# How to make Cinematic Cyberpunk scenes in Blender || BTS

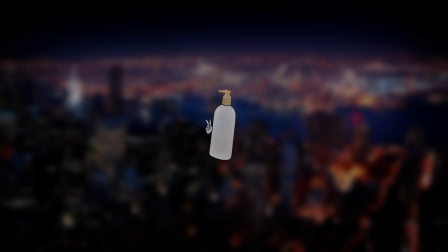[0:00]
What's up, guys?
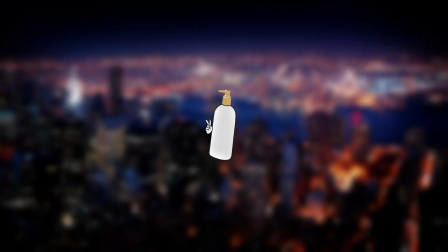[0:01]
I'm back with another render and another behind the scenes tutorial on my most recent one, Echoes of the Void.
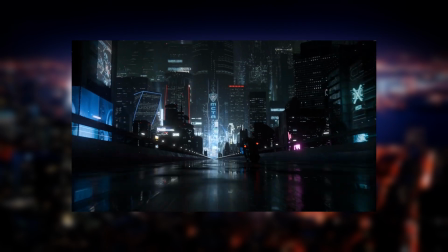[0:09]
This one's kind of like a part tour to my last one, the trance one, with the similar vibe and similar lighting.
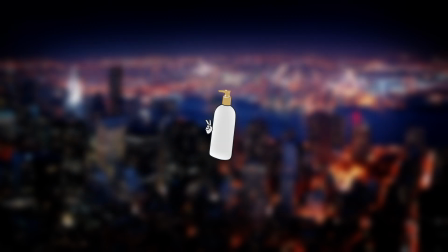[0:19]
If you want to know how I made this and see what methods I used, here you guys go. Enjoy.
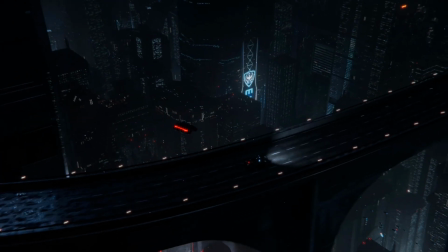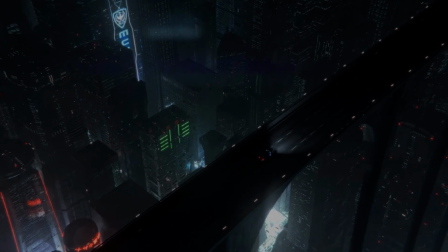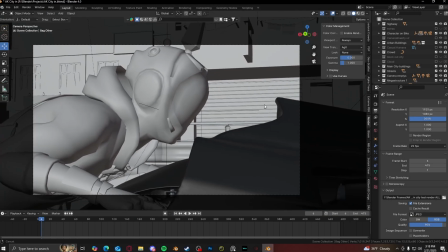[0:39]
All right, so here we go. We got the viewport.
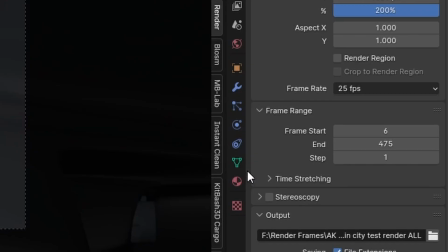[0:43]
The whole animation itself is 475 frames, and the render settings I have it on was at 200% resolution.
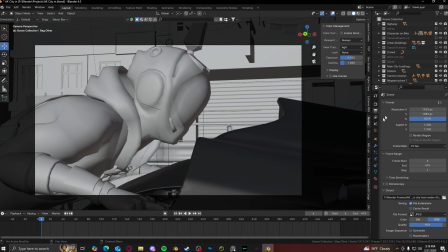[0:50]
So it was basically at like rendering at 4K for every single frame. So that's the reason why it took a whole week just to render. The reason why I needed to do it at 4K was because at regular 1080p there was a lot of noise artifacting,
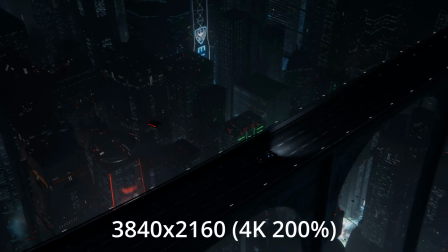[1:03]
and it looked really bad in the final result. So I had to up the samples and up the resolution.
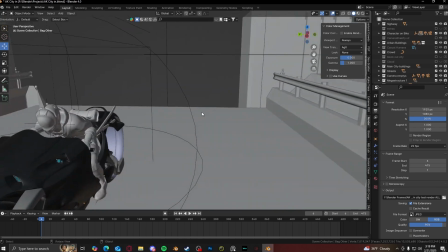[1:09]
Besides that though, here is the first scene.
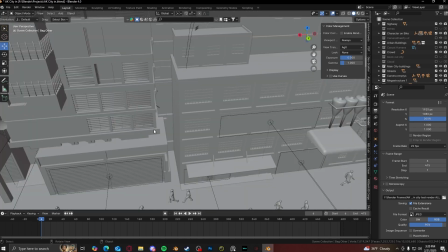[1:12]
I saw this video of a person in China recording a POV of him in like a courtyard,
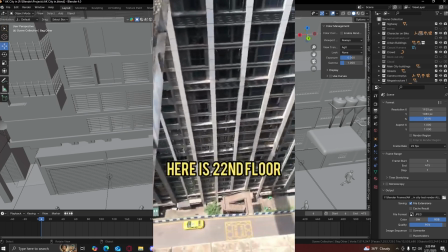[1:19]
and then they look down and it turns out the courtyard's actually on top of a building. So what you thought you were on the ground floor,
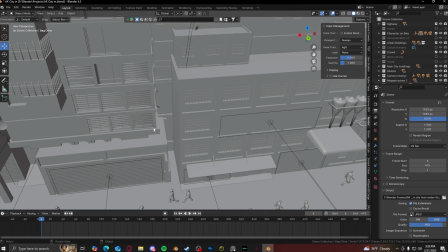[1:25]
but it turns out you're actually super high up in the air. I wanted to kind of give that same illusion, so that's basically what I did.
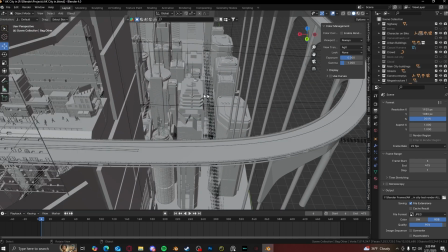[1:30]
I created this kind of street scene, and then when it pulls out, it reveals the whole city part instead.
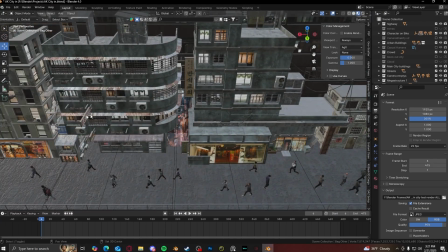[1:36]
All right, here we go. I just put it into material view so you can see all the textures and stuff.
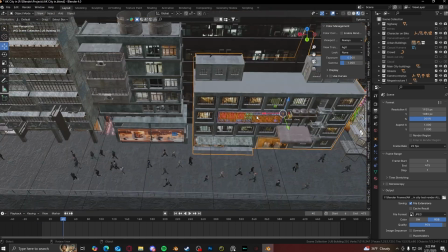[1:41]
These are just buildings that I bought a pack a while ago that were just regular solid buildings,
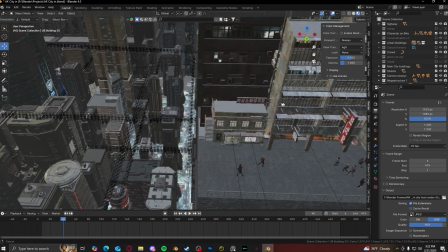[1:48]
and I textured all the buildings myself, and they're pretty low poly too, which is really good for a scene like this.
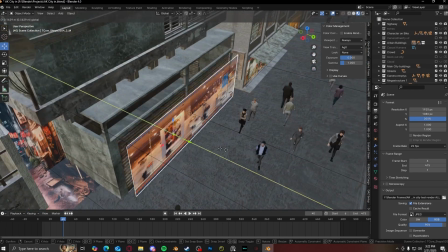[1:54]
And then as for the shops, I literally just got PNGs of shops and I made them bright and put them in where they would look good,
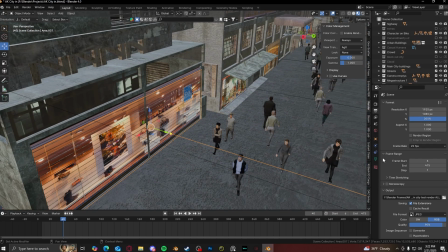[2:00]
along with lights that would also match the color of the shop, so kind of similar color to the shop.
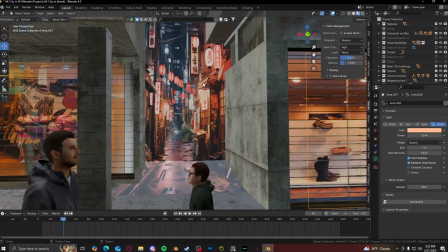[2:06]
And that's what I did for each one of these. Same with like these in-between buildings, I put like a image like an alleyway, so it feels like it does go further back.
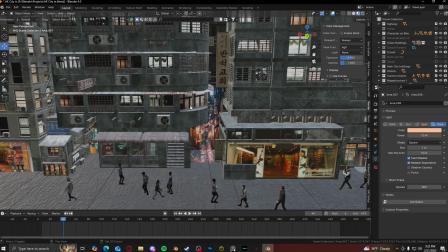[2:14]
And that's what I did for this whole part right here, just more shops and more buildings and stuff.
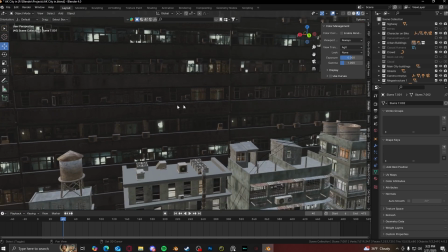[2:18]
And then for the behind the buildings, I found this image on textures.com of just like slums type of buildings,
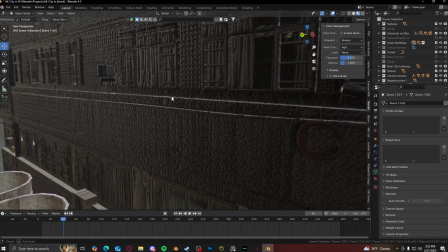[2:26]
and I just did like a while ago some simple extrusion to make the buildings look a little more 3D,
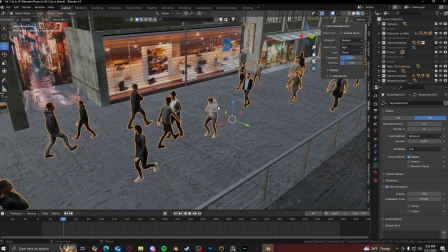[2:33]
give it more depth. Just put a railing, and then this is the crowds, procedural crowds add-on.
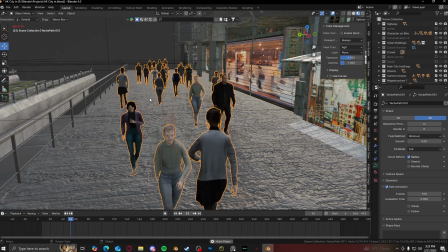[2:39]
I love using this add-on for background people. I don't think you even see them in the final render, so they're just there for the extra details that people love to spy out, I guess.
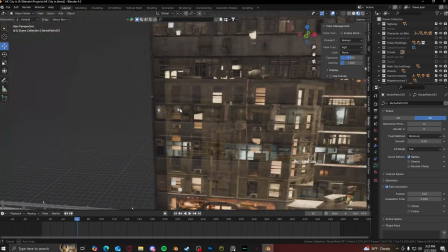[2:48]
Like, yeah, they're barely even there. I don't think people even really notice them in the final render. And then on the other side, behind the camera, I literally just rendered out.
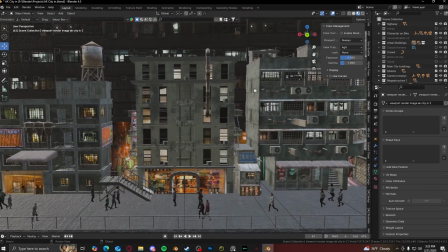[2:55]
Here, I could show you exactly what I did. I literally just got like a view like this,
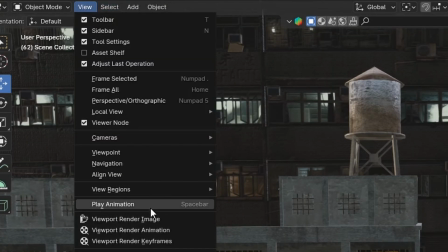[3:00]
and then I went to view and then do viewport render image, and it gives me this.
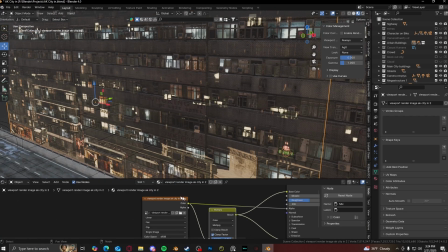[3:06]
And that's literally all I did for this side right here. So if I go to the shader menu and then I put the alpha back in, make it more opaque, you can literally see what it looks like.
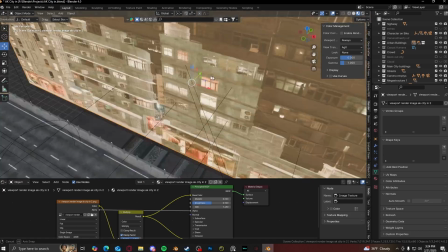[3:15]
Like, there's nothing too special.
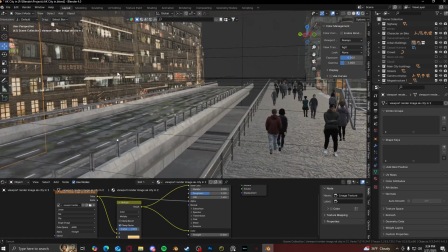[3:17]
It's literally just a plane of what the other side was, because the camera is never going to look at the other side. The camera is only looking from this angle, so you'll never see what's behind the camera.
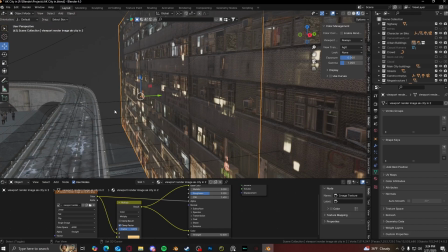[3:25]
So it's easy to just get away with something stupid looking like this.
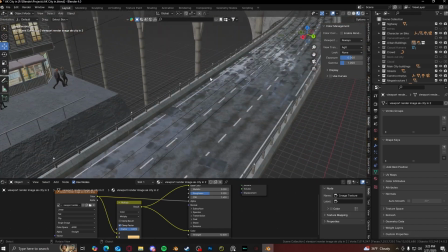[3:30]
As for the road, I used the road from my last project, the trance one, but instead I just made it curved.
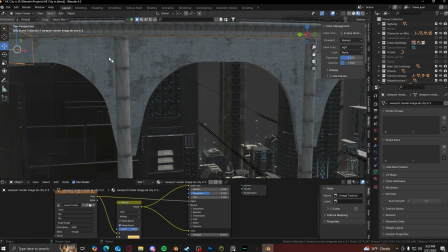[3:36]
That's literally all I did here, and I added some stilts with some support beams.
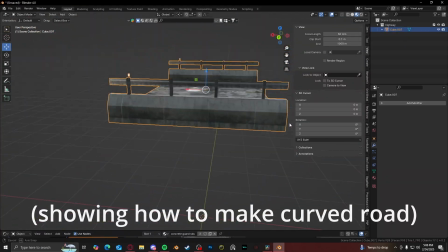[3:42]
All right, so I imported my highway array from one of my previous projects.
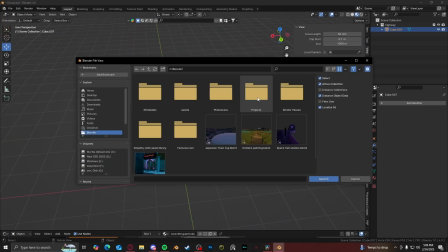[3:48]
Just go to append, and then I would go to the project that I used,
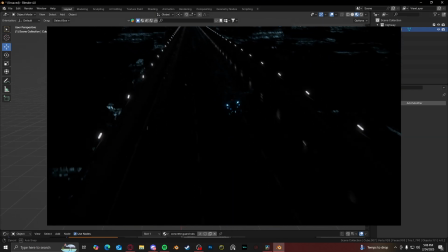[3:55]
collection, and then import the collection and just double click on it. Now in the previous one it just went straight and nothing more, so I just added an array modifier and it's pretty easy.
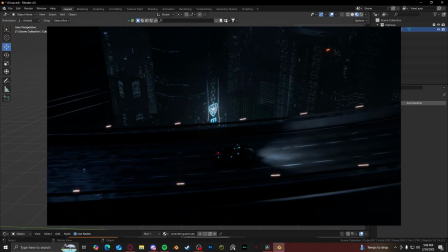[4:03]
But in this one I made it go curve. I made it go to the left.